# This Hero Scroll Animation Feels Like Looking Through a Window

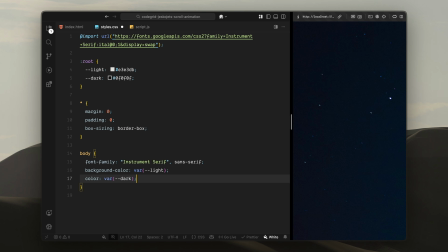249s
This establishes the overall visual mood of the page right away. Next, I'll take care of images. I'll make sure all images fill their containers completely and scale proportionally.
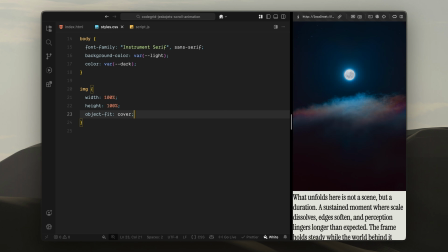258s
This way, when we animate or resize elements later, the images always stay clean and properly cropped. After that, I'll define some base typography styles. For headings, I'll use a large, responsive font size with a tight line height. This gives the text a strong, compact presence without feeling heavy.
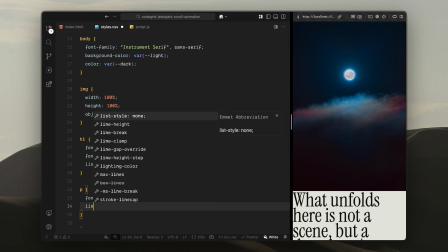274s
For the paragraph text, I'll keep things more restrained, slightly smaller with tighter spacing so it complements the headlines. Now let's style the section elements. Each section will take up the full viewport height and use relative positioning. I will also hide overflow here, which is important because many of our animated elements will move and scale beyond their original bounds.
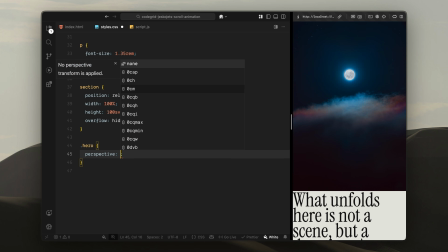294s
Next, I'll focus on the hero section specifically. I'll add a perspective value to the hero container. This will allow us to introduce depth later when we start moving elements along the z-axis during the scroll animation. I'll also switch the text color to light here, so everything contrasts nicely against the darker sky background.
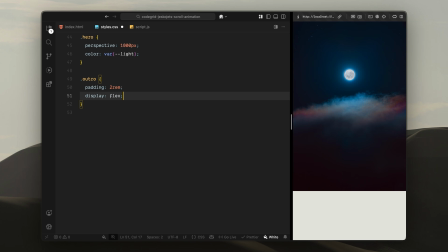311s
After that, I'll style the outro section. I'll add some padding and center the content both horizontally and vertically using Flexbox. This keeps the outro simple and clean. It's just there to close the experience visually. Now I'll set up the main layout elements inside the hero.
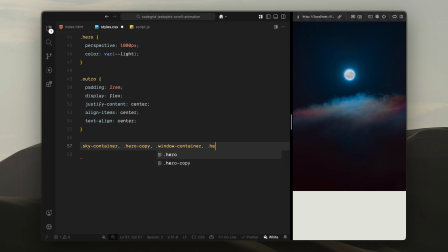327s
The sky container, the hero copy, the window container, and the hero header will all be absolutely positioned and stretched to the full width of this section. I will also hint to the browser that these elements will be transformed frequently, which helps keep the animation smooth.
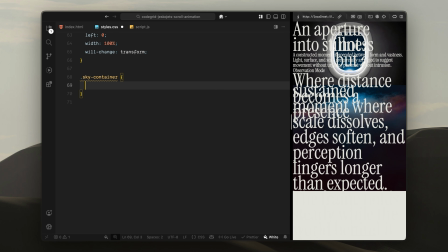341s
Next, I'll style the sky container itself. I'll make it much taller than the viewport.
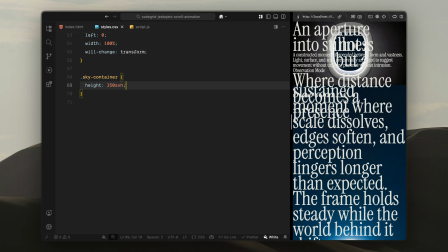346s
This extra height gives us enough vertical space to create that slow, drifting background movement as the user scrolls. Then I'll move on to the hero copy. I'll give it full viewport height and center the text both vertically and horizontally.
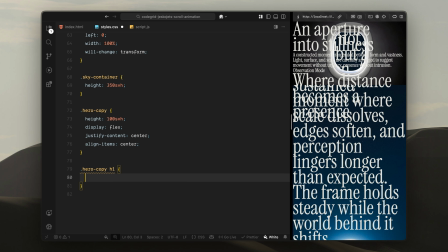360s
Inside it, I'll slightly constrain the width of the headings so the text feels more readable and balanced.
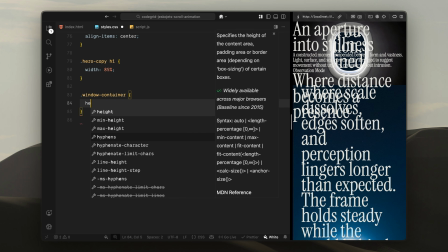366s
After that, I'll style the window container. This one also fills the viewport height and acts as the main visual frame for the animation.
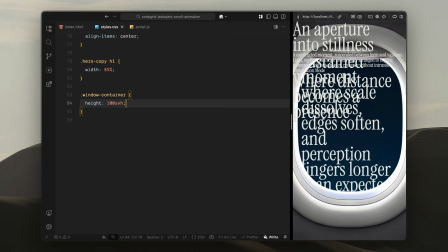373s
Later on, we'll scale this entire container during scroll to create that zoom in effect. Next comes the hero header. I'll make it fill the viewport, add some internal spacing, and use Flexbox to lay out the content horizontally. I will also enable 3-dimensional transform behavior here, since this layer will move in depth along with the window.
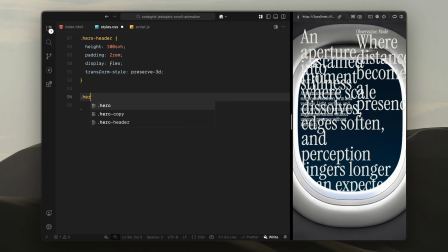391s
Inside the hero header, I'll style each column. Each column takes up equal space, stacks its content vertically, and distributes items evenly from top to bottom.
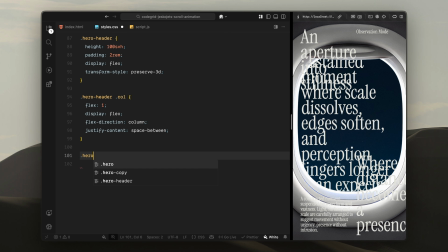400s
This gives us a clean, editorial layout that's easy to align and animate. For the paragraph text inside the columns, I'll limit the width slightly. Then for the second column, I will align everything to the right and adjust the text alignment accordingly. This creates a mirrored layout that balances the composition nicely across the window frame.
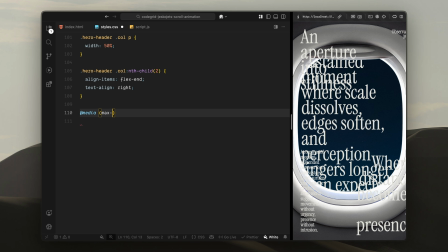418s
Finally, I will add a simple responsive adjustment.
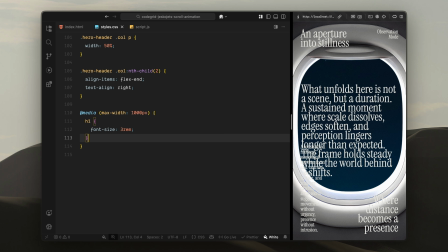421s
On smaller screens, I'll scale down the heading and paragraph text so everything stays legible and well proportioned without changing the overall structure.
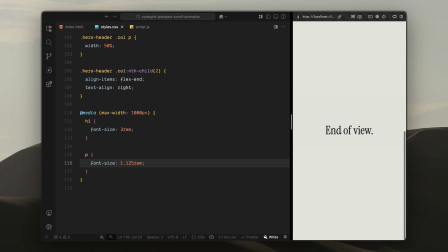428s
And that wraps up the styling. Now that the layout and visual foundation are in place, we are ready to move into the JavaScript and start wiring up the scroll animation logic.
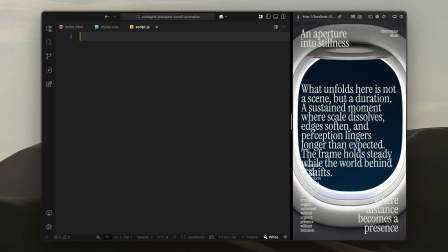438s
First, I'll start by importing the libraries we need. I'll import GSAP as the core animation engine. Then I'll bring in the scroll trigger plugin. This is what allows us to tie animation states directly to scroll position. And finally, I'll import Lennis, which we'll use to add smooth scrolling to the page. Once everything is imported, I'll register scroll trigger with GSAP.
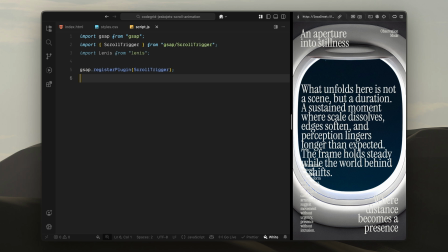457s
This step is important. It lets GSAP know that we plan to use scroll trigger inside our animations. Next, I'll wait for the DOM to be fully loaded. I'll wrap everything inside a DOM content loaded listener so we are sure all elements exist before we start querying or animating anything.
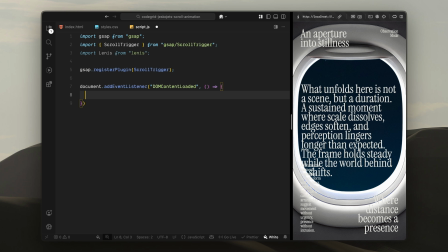473s
This avoids timing issues and keeps the setup predictable. Now, inside this callback, I'll set up Lennis. I'm going to paste a small block of code directly from the Lennis documentation exactly as recommended.
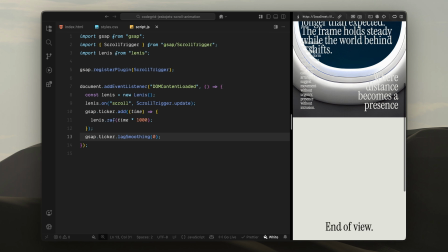485s
What this does is, it initializes smooth scrolling, then keeps Lennis and scroll trigger in sync.
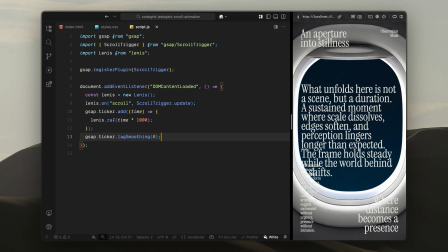491s
With that out of the way, we can start grabbing the elements we want to animate. I'll query the window container first.